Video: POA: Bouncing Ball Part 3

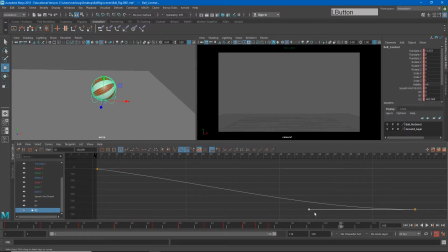So again, I can hold shift and middle click and sort of drag this tangent in a little bit so it eases in a little less. And so now when I hit play, that's feeling better.
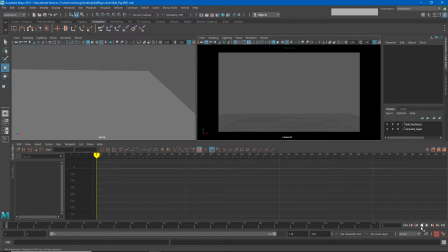Now earlier, we learned about the 12 principles of animation, and one of those 12 principles was squash and stretch. So let's go ahead and add some squash and stretch to this ball as well.
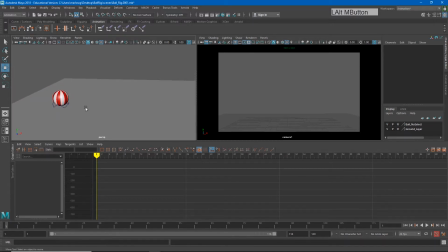When we talk about squash and stretch, we're talking about the results of the force that is happening in this motion. So for example, our ball
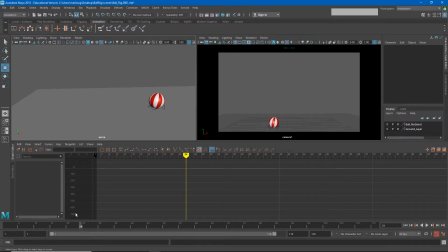on this impact right here, we would expect to see a little bit of squash on this. The reason we would expect to see that squash is because the ball was traveling down and it impacted the ground and had to change directions.
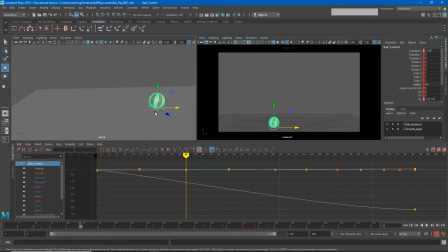The energy has to be absorbed into the ball and then redirected back out. So we would expect to see on frame 24 the ball squashed a little bit. I'm just going to go ahead and add a little bit of squash in my channel box.
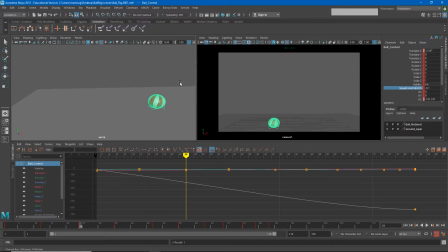So if I adjust that up and down, again, how I did this is I clicked the word squash and stretch, and then I can middle click in my viewport to add the right amount of squash.
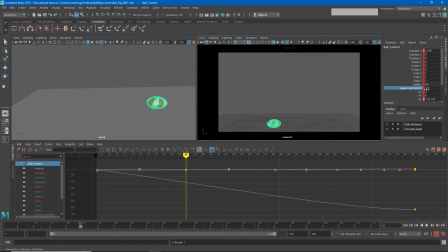It seems like about 0.3. If the numbers are changing by too large of increments, you can also hold down control while you do this, and it will happen in a smaller increment.
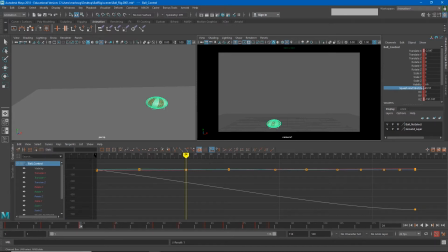So let's say negative 0.33 seems like about the right amount to me. So I've added that keyframe on frame 24. And so watch what happens to our ball now as we go from frame 12 to frame 24.
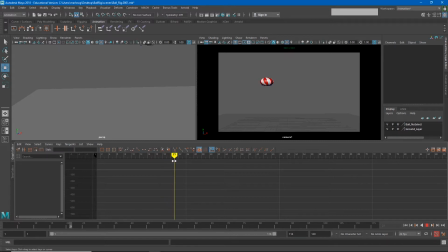Our ball's starting to squash even before it gets to the ground. And then as it leaves, the ball's still squashed. Now, the reason for the squash was because the ball
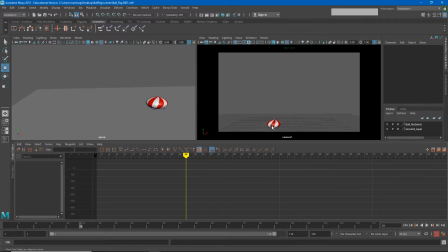impacted the ground and all of that energy that was traveling downward had to be redirected back upward. This animation is not currently telling that story. If you look at this, the ball starts to squash way before it hits the ground, which doesn't make sense.
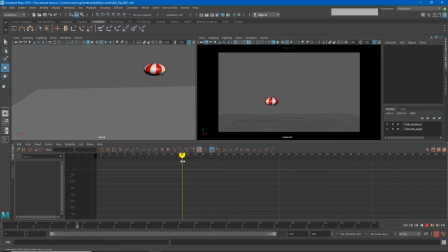So what we really need is we need the ball to seem either stretched or at least normal shape the frame right before it hits the ground. So if I were to go back to my squash and stretch on frame 23 and just type in 0 there,
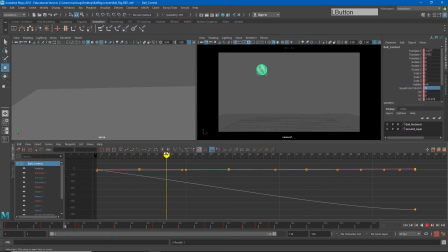now what I get is my ball traveling downward, unaware, and then suddenly hitting the ground and being squashed. And then as it comes back up, it's still squashed. We'll deal with that in a minute. Now we could exaggerate this a little bit if we wanted to,
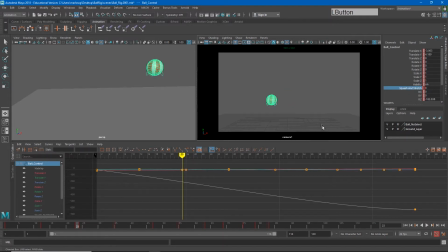by adding just a little bit of stretch right before the ball hits the ground. So again, I'll hold control and start to stretch my ball just a little bit. And so now the ball stretches out and it feels almost more like it's stretching because it's traveling downward, right?
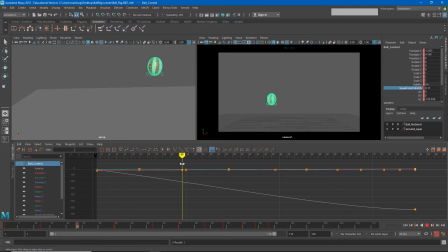And then when it hits the ground and squashes, it also amplifies the effect of that squash. Now we have to be careful not to go too big, but I may add just a little bit more stretch on there to help.
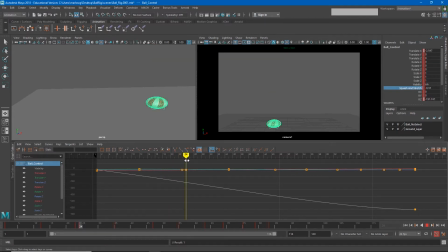So we get a little bit of stretch and then the squash. Now the last thing I'll do just to make this a little more realistic is that since the ball is traveling in an arc, if I go to visualize, create editable motion trail, you'll see that the ball is traveling in this arc.
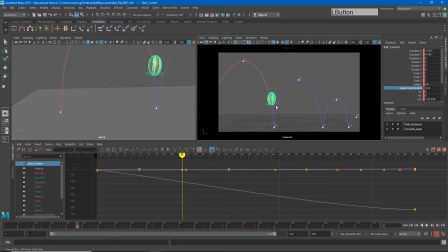I would like the stretch to happen in the same direction as the arc.
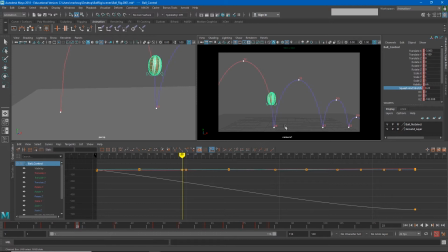So again, on frame 23, I will adjust my rotate Z just a little bit to point it along the path of this arc. And so
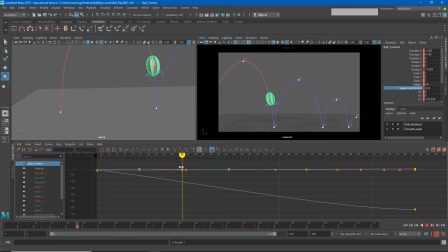now as my ball travels in, it stretches in the direction it's traveling and then squashes when it hits the ground. Now, the frame immediately after that, the ball's still squashed, and that seems more like silly putty or something.
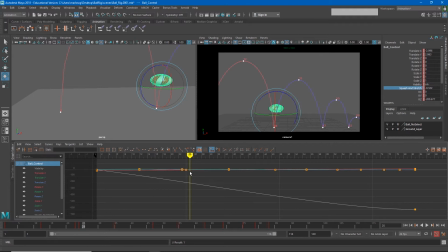I threw it against the ground, it squashed, but it didn't stretch back out. Right? So to make this look correct on frame 25, I'm going to add just a little bit of stretch and a little bit of rotation.
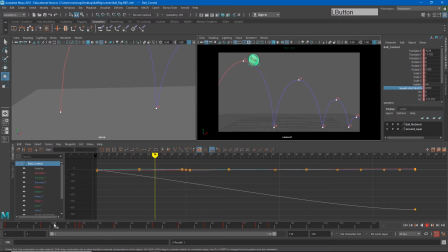And so now that squash and stretch looks like that. Now each impact is going to be a little less force because the bounces are not as high.
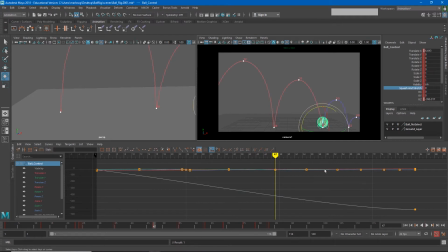So I'll make my squash a little less on each of these other impacts.
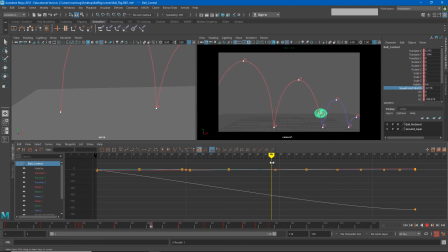Again, I want to have a stretch frame right before the impact, and I'm going to angle that along the path, and the same for right after the impact.
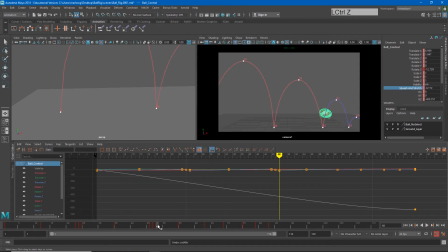And again, just repeat this on each of these impacts.
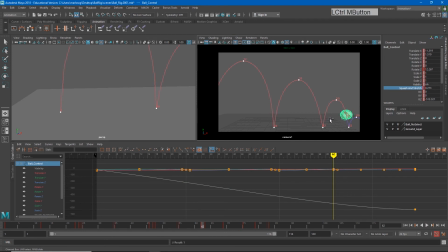Now, if I select my motion curve and delete it, and we watch this animation, it's going to feel a little bit more realistic.
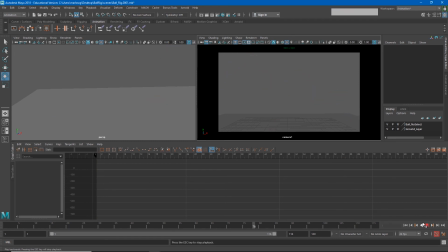Sometimes the controller is a little distracting, so I'll go to show and uncheck NURBS curves so we can watch it without the controller.
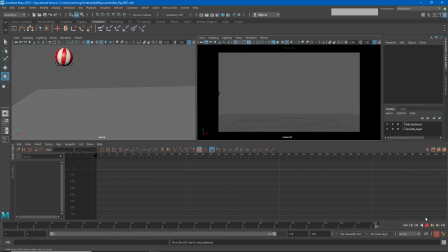And you'll see that motion is looking a little bit better.